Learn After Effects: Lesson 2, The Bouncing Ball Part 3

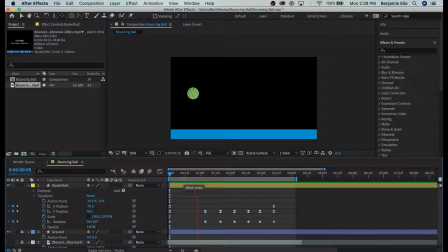[12:31]
It looks like it's kind of bouncing with the spin, but it looks pretty good. I personally think that with rotation, it actually looks fine without a whole lot of,
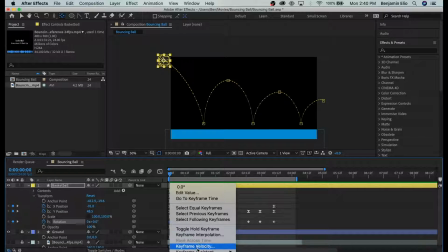[12:44]
like the only kind of rotation I might change is this beginning. I might do an ease out. Yeah.
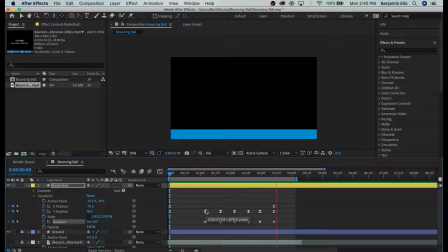[12:50]
So it looks like the rotation is kind of spinning, like speeding up as it does that first drop. But beyond that, I don't think that you need to adjust the rotation. I think it's pretty good. So that being said, we're in kind of a good spot with rotation.
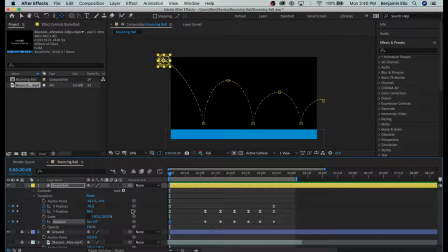[13:05]
I don't think we need to do anything else right now. We'll wait and see what happens with scale. So going back to the beginning, let's talk about scale. So remember, scale has to do with squash and stretch. And when we keyframe this first keyframe, we might have to come back and adjust some stuff later.
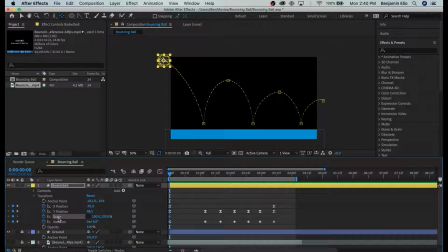[13:19]
But the key here is that essentially 100, 100 is our baseline. Basically what we want to have happen is that we want it to stretch and start to elongate on the way down, right? And it's going to simulate motion blur. But we don't want it to go so far that
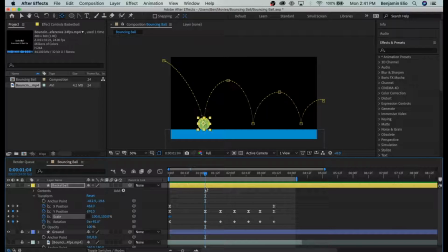[13:41]
it's long all the way to here, because on this frame, we want it to actually squash.
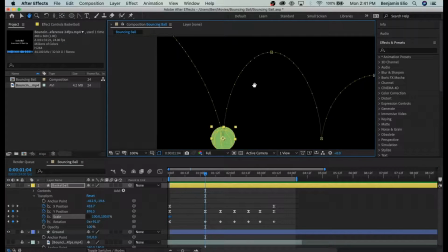[13:47]
Okay, and you're also going to note that when we do this, it's going to mess up a little bit the position because it's not going to be on the floor anymore. And that the simple solution would just be to raise the floor, which I think we'll do later. So let's just wait on that, not panic about it just yet.
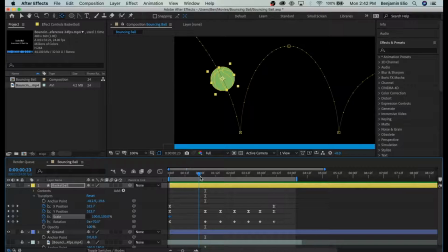[14:05]
But we want it to start sort of slowly stretching out as it's picking up speed and then squash. So right before it hits that bottom keyframe is going to be where the most amount of stretch happens.
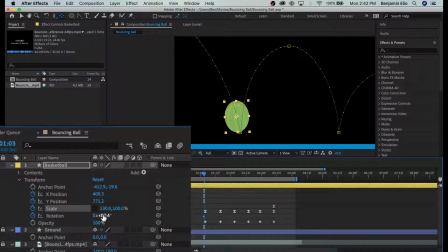[14:21]
Now, right away, you'll note I put 130, but this still says 100, and it looks bigger. And that's because it actually is. Whenever we take and add to the y or the x, we have to do the reverse for the opposite value. So if I add 30,
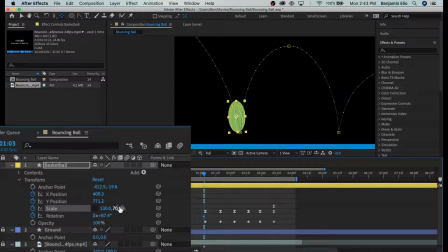[14:41]
okay, to this x coordinate or this x percentage, then I need to subtract 30, and that's actually going to maintain volume. All right, that's really important. Volume control has to do with solid drawing.
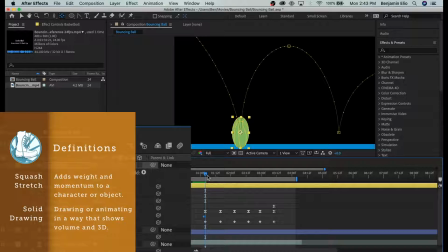[14:54]
That's not losing your volume. Solid drawing is a principle of animation, and it has to do with controlling the model, making sure things look accurate, often three-dimensional,
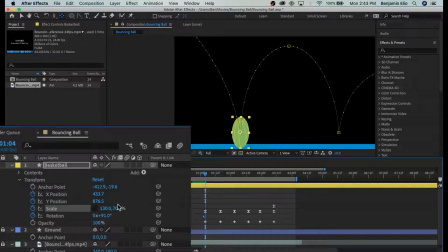[15:05]
And in this case, we want to make sure that it's correct. So I'm going to have an equal part reversal here. So I'm just going to do 70, 130 on this next keyframe. So we had 130, 70, and then 70, 130. And you'll note it's not on the ground. And we can either move that position.
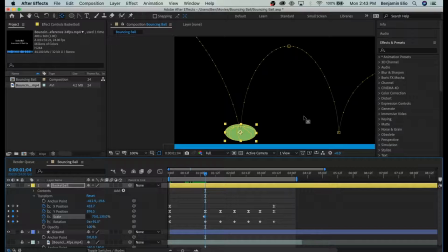[15:24]
If you're worried about it right now, you can go ahead and move it. Or you can move the whole floor later. Like I said, I might just move the floor later and see if that's an easy fix. Another thing that's kind of weird is it's sort of starting to turn. See how it turns while the stretch is happening?
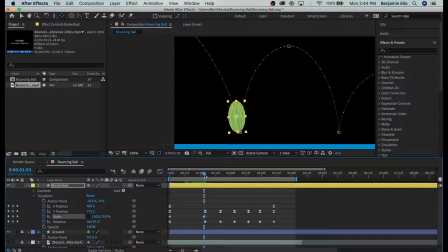[15:41]
We really want it to stretch according to the arc. So what I am going to do here is I'm going to start fine-tuning this right away. On rotation here, I'm actually going to pull that rotation back so that it matches the direction of the arc.
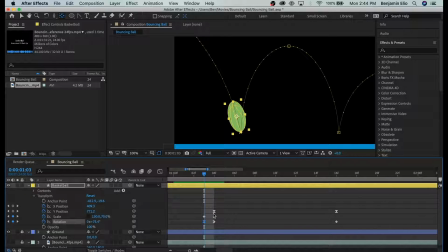[15:56]
And that way, yep, looks good. That way, it doesn't look like it's sort of turning like almost like a potato or something. Okay, that's really odd looking. So I'm going to turn that to match the direction of the arc.
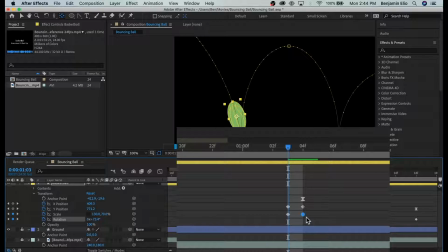[16:12]
And then I'm going to go ahead and hit Command, and I'm going to undo this little default thing that happened here, because I don't like that. I don't want it to change the way these are moving through these frames. And it's because I did a slow out here.
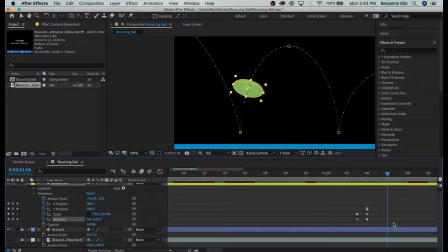[16:24]
It shouldn't do that later on. But now if I leave it, look at how weird it looks. Yeah, it's super weird. So yeah, it's stretching out, great. It's going to squash, and then it's going to bounce right back. I think every time it does it, we should make it lose some.